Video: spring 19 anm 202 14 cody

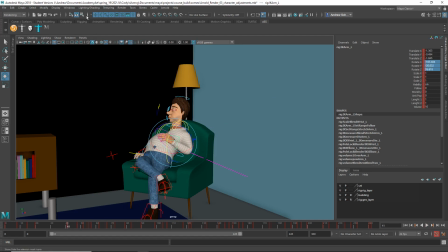Like when he gets to that pose, I'm just going to make sure I get all the controls here. Like, just going to make sure there's a keyframe there, and maybe,
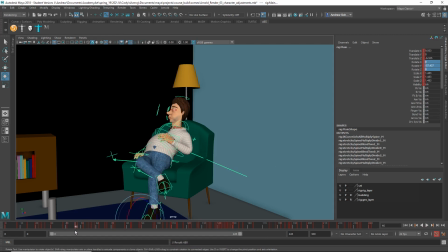before he goes on to the next thing, I'm just middle mouse click, set another keyframe there, and then I'm going to insert some frames, so key, add in between, and then do G, G, G, G, G, G, G, to repeat that several times. And then maybe some here. Oops.
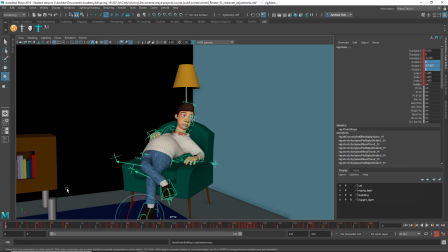Let's take a look at that. And so here, maybe you want to just put in, like a little breath or something. select there.
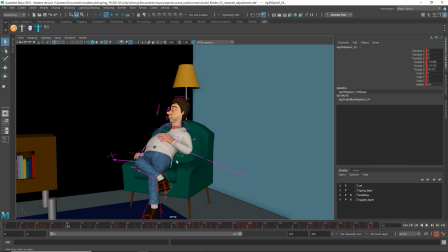You know, maybe, so I'll just do a teeny bit of scaling. Just a little bit of rotation maybe.
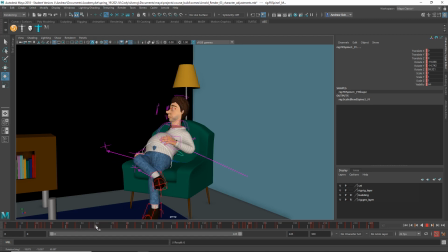So just give that feeling of breathing there. You know what I mean? Just keep them alive during that hold. That was even a little fast. But the point is you're going to want to put some holds in maybe, and, you know, look out for these, what was it that penetrated there? I can't remember.
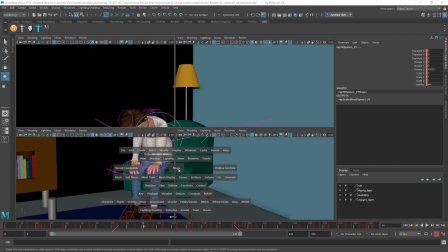And I think, you know, if he's going to put his hands on his knees, you know, really get in there and make sure the hands are exactly on the knees.
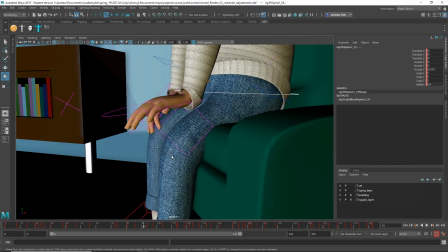You know, and actually, you know, have him actually hold there and press against the knee, and not they're just sort of floating above there right now. It doesn't give you the sense that he's pushing up on the knees. And same with this, it's like he's not really, oh, that could be because I changed the
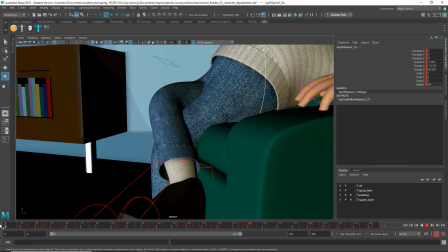rotation stuff, but, you know, you could make sure that stuff is airtight. So I think you could spend more time on the poses. What did I say about the light?
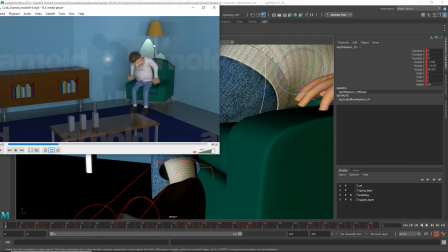This spotlight looks really weird in that lamp.
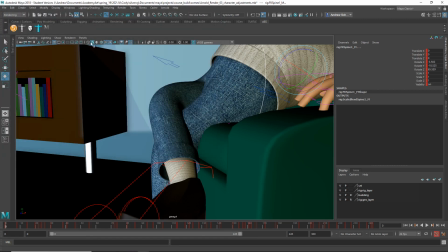I would instead try a point light, for example.
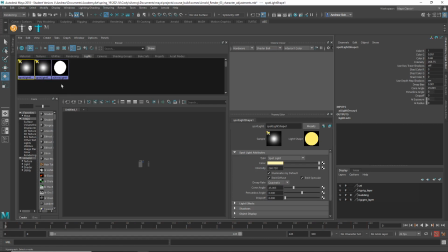So you've got, yeah, I mean, I wouldn't even probably use spotlights in here, but which one is in there?
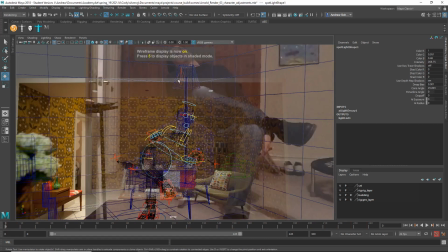It's this one.
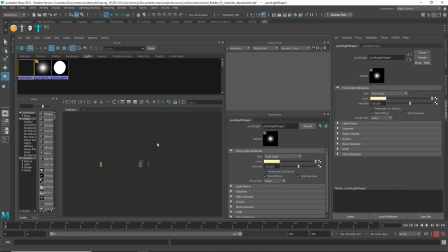So I would try a point light instead.
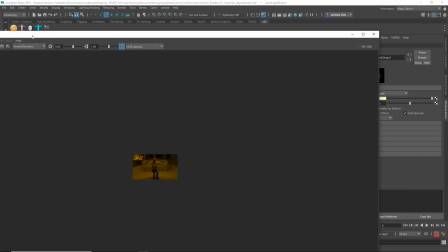And let me just look at the render view and snapshot camera 1.
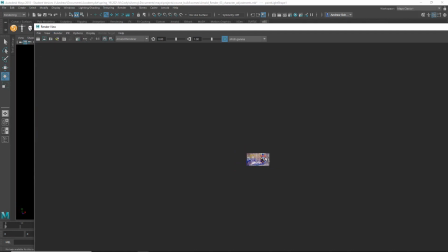And then I'm just going to render that little bit there. Is that going to work? Oh, it's converting all the textures.
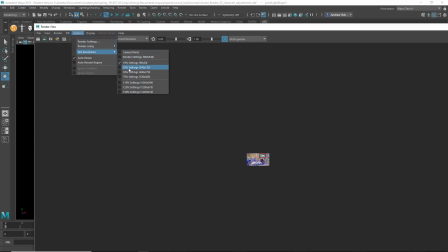That's a little too small to see, so let's do 50%. Let's snapshot that.
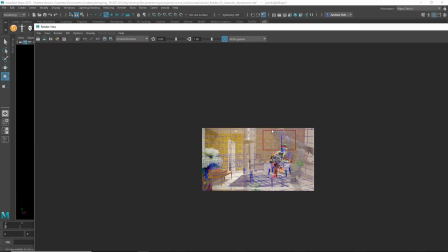And it'll take a little longer to render, but I think it's going to look better. I mean, it looks, that's what a point light's doing? Looks kind of weird, actually.
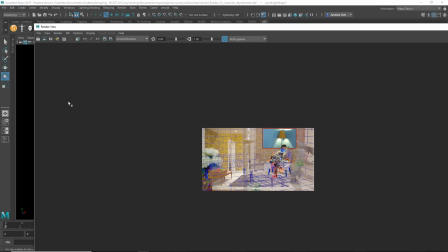It doesn't look right. That looks more like what a spotlight would do, is that?
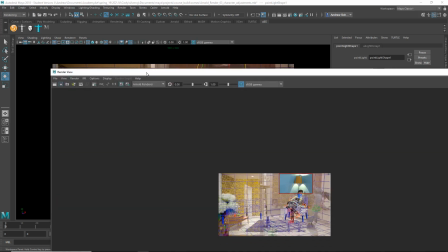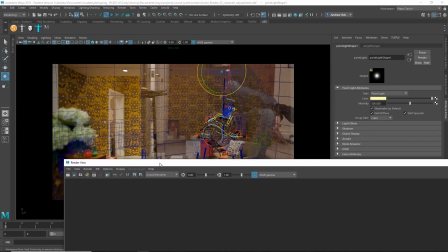Huh.
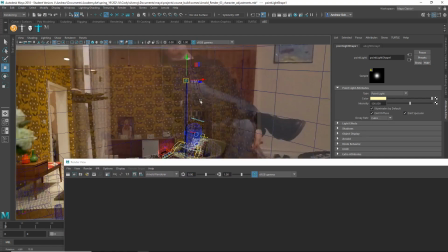I feel like it's still acting like a spotlight, which is very odd.